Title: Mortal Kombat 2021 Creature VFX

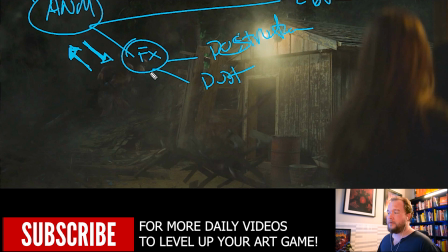1713s
Or they're given models that just don't work, and then their job is way more complex because they haven't actually got good geometry to work with, and you're essentially shooting yourself in the foot. Something like this, though, I probably wouldn't use the animation.
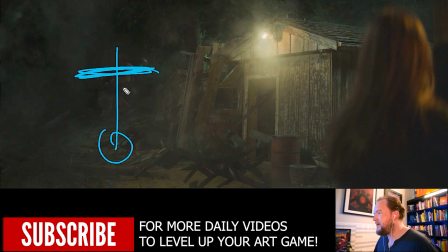1728s
I would just get a sphere and shoot it up in the air, and this is all the debris, and it just shoots outwards, and you make it work.
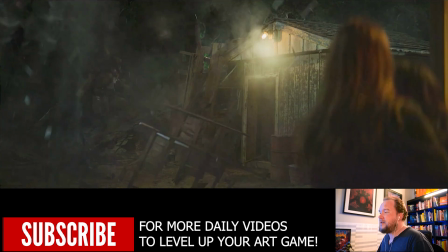1736s
So also don't feel like you need to use the animation you got here. You can fake things as much as you want.
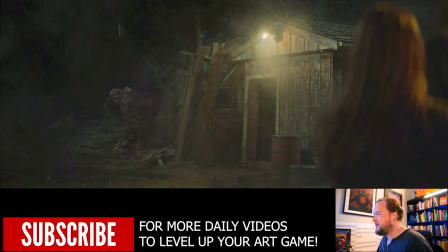1741s
But that's basically how you would do all this stuff. And
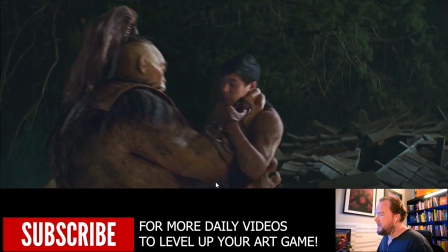1748s
then the thing about that is, like, if you're not set dressing all this, then it means that all this would be digital.
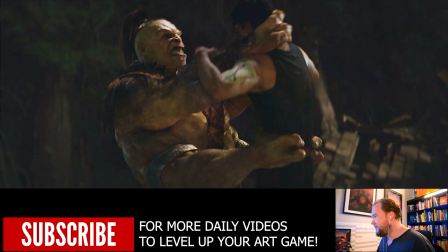1755s
So it's going to make sense.
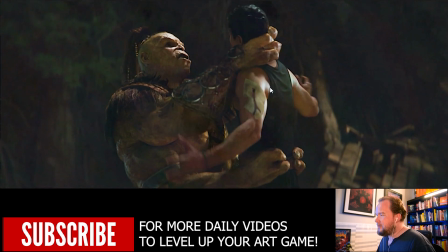1757s
Like, okay, if it's all digital, something like this dude's just in a harness, kind of like holding him up.
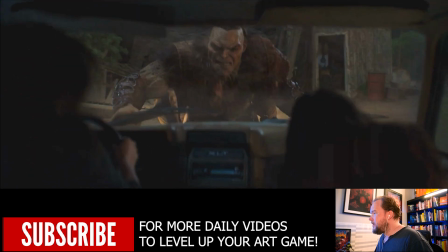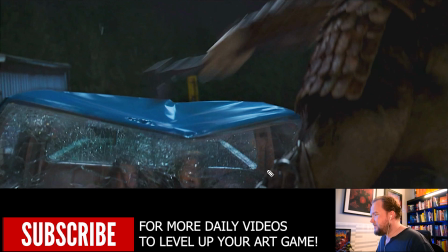1773s
So with this, they're just sitting in a car without a ceiling or glass, as far as I can tell. And because this whole ceiling needs to be digital, so that way it breaks, it rips in all those areas. And then all the glass is also going to fracture.
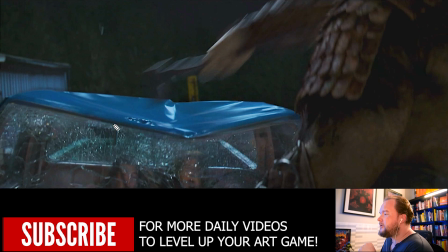1790s
And it's a lot easier to put the glass on over them rather than shoot it with them behind the glass and then have to try and, like, deal with all this crap. So it's just easier to add digital glass in there. And then all the glass actually breaks when he smashes it there.
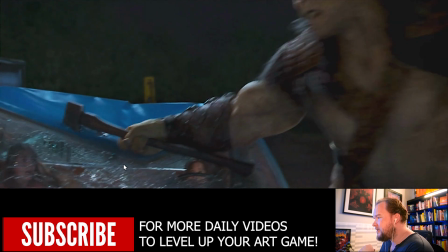1805s
So you see all the glass actually breaking and everything.
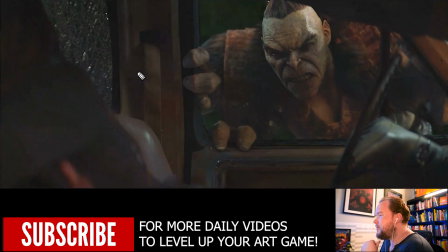1810s
Now, there's shots like this that I think are pretty comical, because when you think about the logistics of it, it isn't too bad. You can see it in the next shot, but like, you get the two people in the car, then you got Goro. He's tall, okay? So
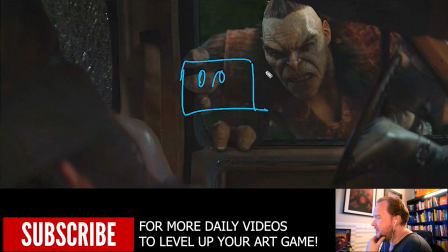1826s
to get him to bend down, like I said, you can see the next shot is not too bad, but like, there are so many times where you're working on a shot, it looks correct in frame, but to get that shot, you're gonna have to have someone like really warped in terms of like how they're standing,
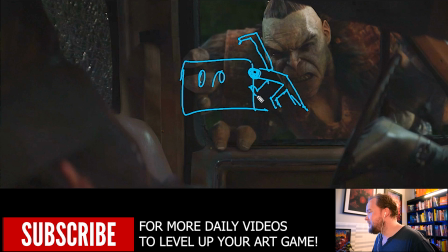1842s
just so that way you can, get the performance you want from it. So it is comical sometimes seeing like as soon as you move the camera away, like the whole illusion's broken.
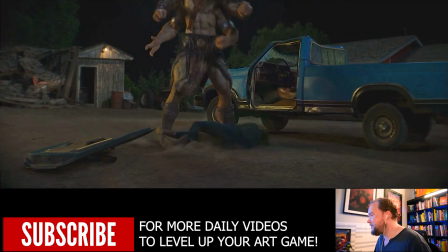1854s
It just looks really silly. So yeah, just something to kind of keep in mind there. But you can see there, it's not too bad.
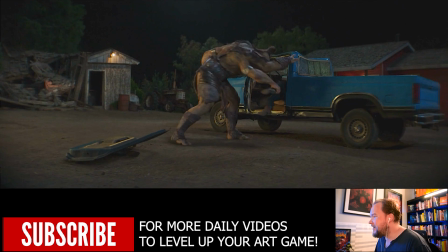1860s
He's pretty bent down, but to get even further, to be at the bottom of the
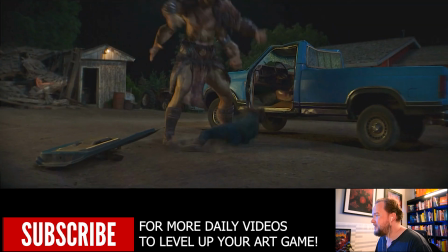1870s
window there, he's obviously going to bend down quite a lot.
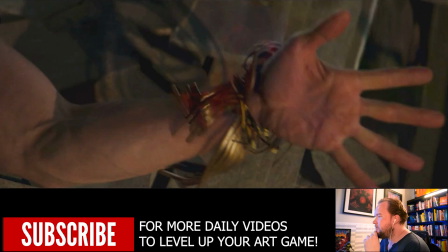1875s
So another thing I thought I'd mention is that you'll notice something really interesting here,
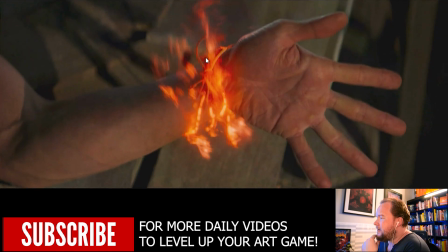1880s
which is that all of the fire coming up here is actually the
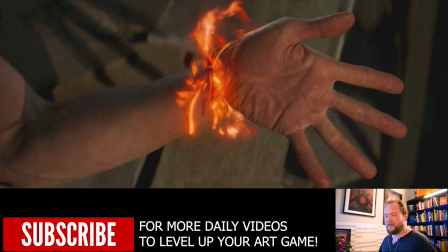1884s
exact same style as all the flames that you'll see at the beginning of the movie with Scorpion, and then at the end of the movie with Scorpion. In other words, it's the same style, it's in the same family of effects as the Scorpion stuff, and that's because it's meant to tie into that.
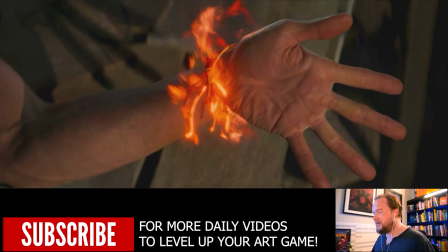1901s
It's meant to represent that he's a distant relative of Scorpion and a few generations further down.
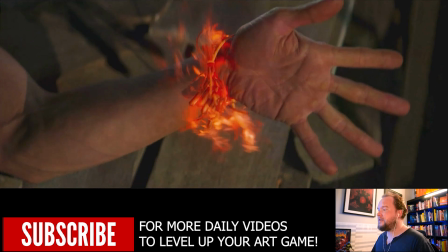1908s
And so you keep him with the continuity of that style, even though it's a very different effect.
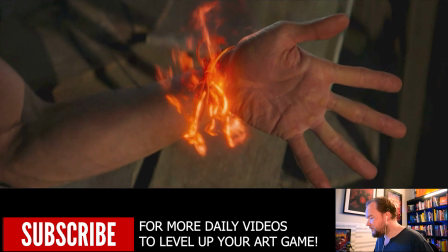1914s
The flames actually tie into it, so they're part of the same family. So I kind of like that, even though they're different effects, different people,
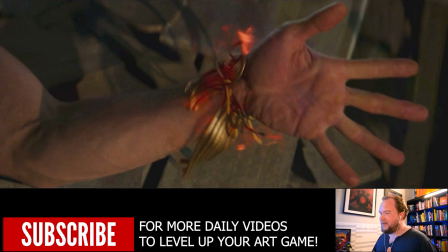1924s
there are certain ones that are borrowed from the same family and the same style, and that's kind of more an homage to the other ones.
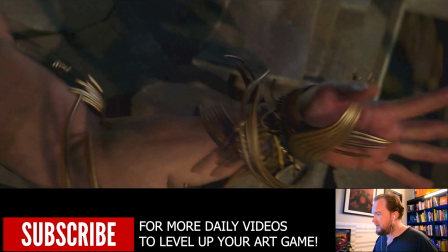1931s
It kind of links it all together. Now, in terms of doing this stuff, it's kind of funny because you don't really think about the suit, and personally I don't really like the design.
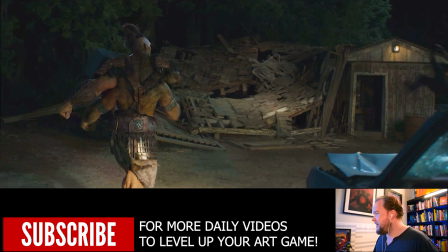1939s
I'm just like, alright, cool, you have a Black Panther kind of kinetic suit. Great.
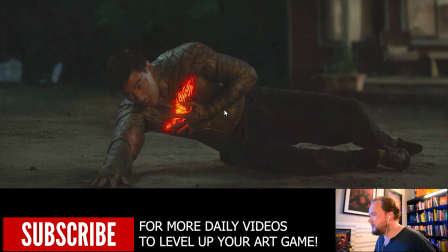1944s
I feel like in a lot of these shots, like this is all digital, because just knowing how intricate it is,
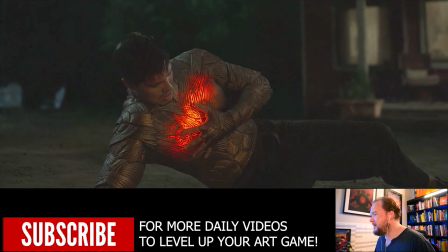1950s
it's a lot easier just to say, oh, we'll just do it in 3D to keep all the patterns and everything.
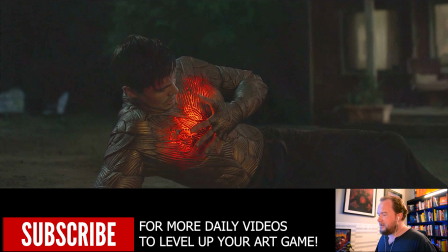1954s
But he actually is wearing a rubber suit.